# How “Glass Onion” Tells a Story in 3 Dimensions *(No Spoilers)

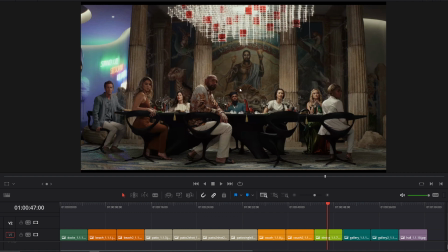494s
It also helps that we got a very hilarious, I believe that's a jaguar, and we got this guy holding a goblet up. Fantastic. But if you looked at this from above, the staggering of how they're sitting would make absolutely no sense.
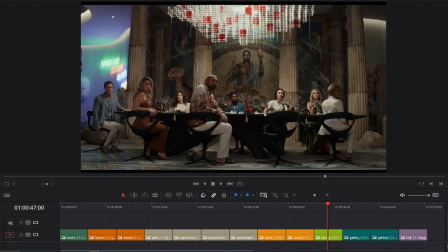510s
Nobody's sitting across from each other, and there's a weird gap here, and these two are sitting in a weird spot. Again, she's always staggered away from somebody because she's sort of the assistant to Kate Hudson's character.
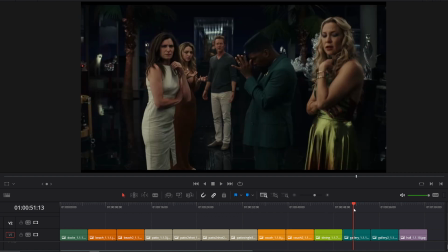523s
Super fun. so let me just knock out the rest. This is another good example. So it's a huge room and we know that and there's all this glass artwork everywhere and you know that's actually the Mona Lisa. And so this is one of those where I believe the camera went from right to left and so originally the Mona Lisa was sort of between these two heads but
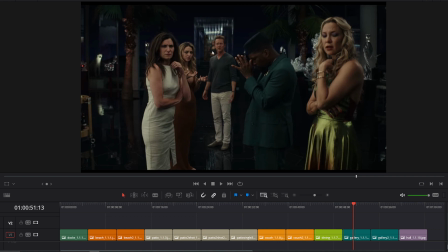541s
because of you know parallax by the time we got to this shot the Mona Lisa kind of sits behind Edward Norton's head but you're getting this sense of claustrophobia because of how everybody even though physically they're blocked so that they're actually standing far apart from each other in space because of how it's set up,
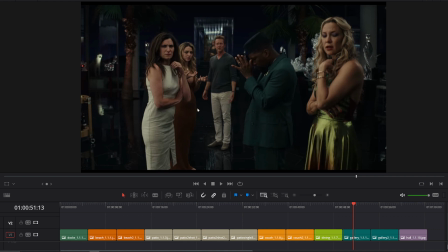558s
because of this layering where she's on her own layer, they seem to be on their own layer, she's on her own layer, he's on his own layer, and then the Mona Lisa is deep in the back. They seem very close together, very uncomfortably claustrophobic, and that helps with the psychology of the scene because, again, they're probably talking to Dan O' Craig if I had to be a betting man,
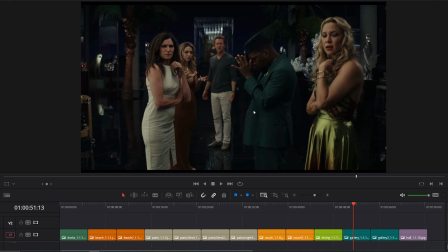578s
but it's this distrust in the fact that they're getting bad news and all they want to do is leave. And it's this great optical illusion inside this giant house that they're super claustrophobic. I think it's just super useful.
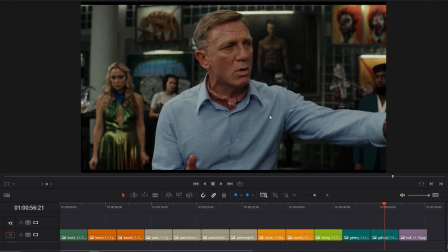591s
Here's another one. This is... I didn't have the other one, did I? No, I just had this one. Okay, so this is Daniel Craig addressing everyone. And so, again, we have the first layer is Daniel Craig telling the story. The second layer is two individual reactions. The third layer is the assistant sort of dejected in the corner.
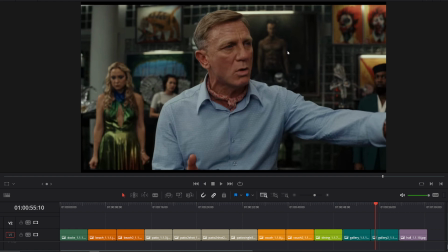609s
And then we have a gaudy, like, you know, actually it looks like Ed Norton for Fight Club. It might actually be that picture. That's actually kind of hilarious. But it's a gaudy, non-photorealistic picture of Ed Norton sort of over his shoulder. It's these three layers of storytelling, but in the ensemble, you have everybody accounted for.
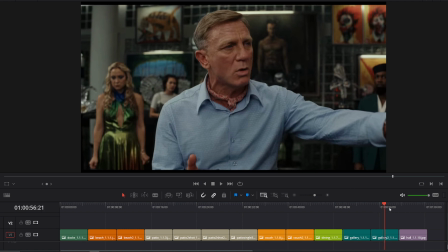628s
And then there's definitely a reaction shot that I do not have. Nope. I believe he's addressing Ed Norton's character right here. placing the ensemble in the space because every character is going to inhabit a space differently.
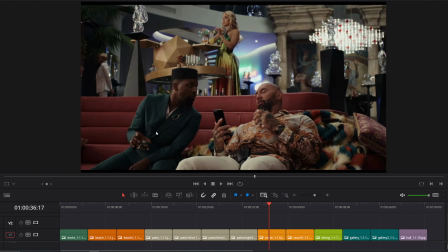642s
They're going to understand the space differently. He's slouched down. He's sitting up. She's pouring a drink, standing up straight. She's pacing around because she's trying to find her space. There's a lot of psychology going on.
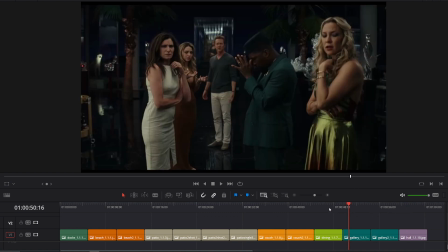655s
So, yeah, it's just, you know,
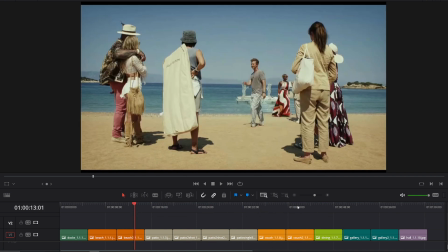657s
it's little things you can take from this, but I just think in the context of something as daunting as the ultimate ensemble,
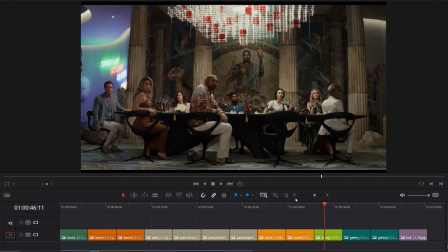664s
the big wide ensemble so much of this movie is told in the big wide ensemble which helps that they have these giant you know out
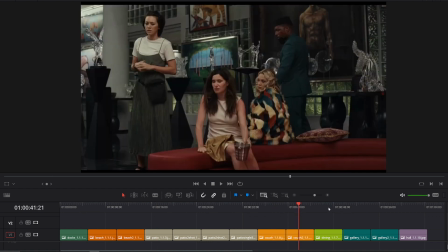673s
they're either outdoors or they have these enormous rooms that they're in but it's also just you know given given enough time given enough practice given enough expertise
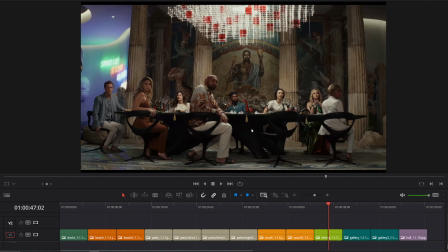681s
you can really nail this this ensemble and really enhance the story by all the subtleties and all the sort of the character motivations worked into the physical blocking and positioning of the characters themselves. Something to think about. This movie is fantastic for a bunch of other reasons,
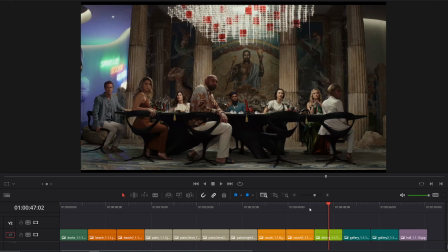698s
but the visual storytelling of the ensemble and blocking them in space is second to none, and I'm digging it.
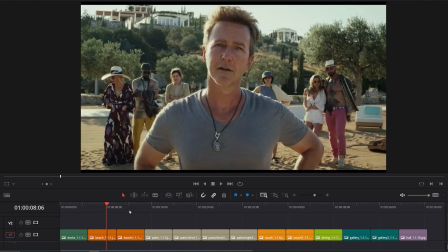707s
So what do you guys think? Did you see the movie? I recommend it. Like, share, subscribe. I'll catch you next time.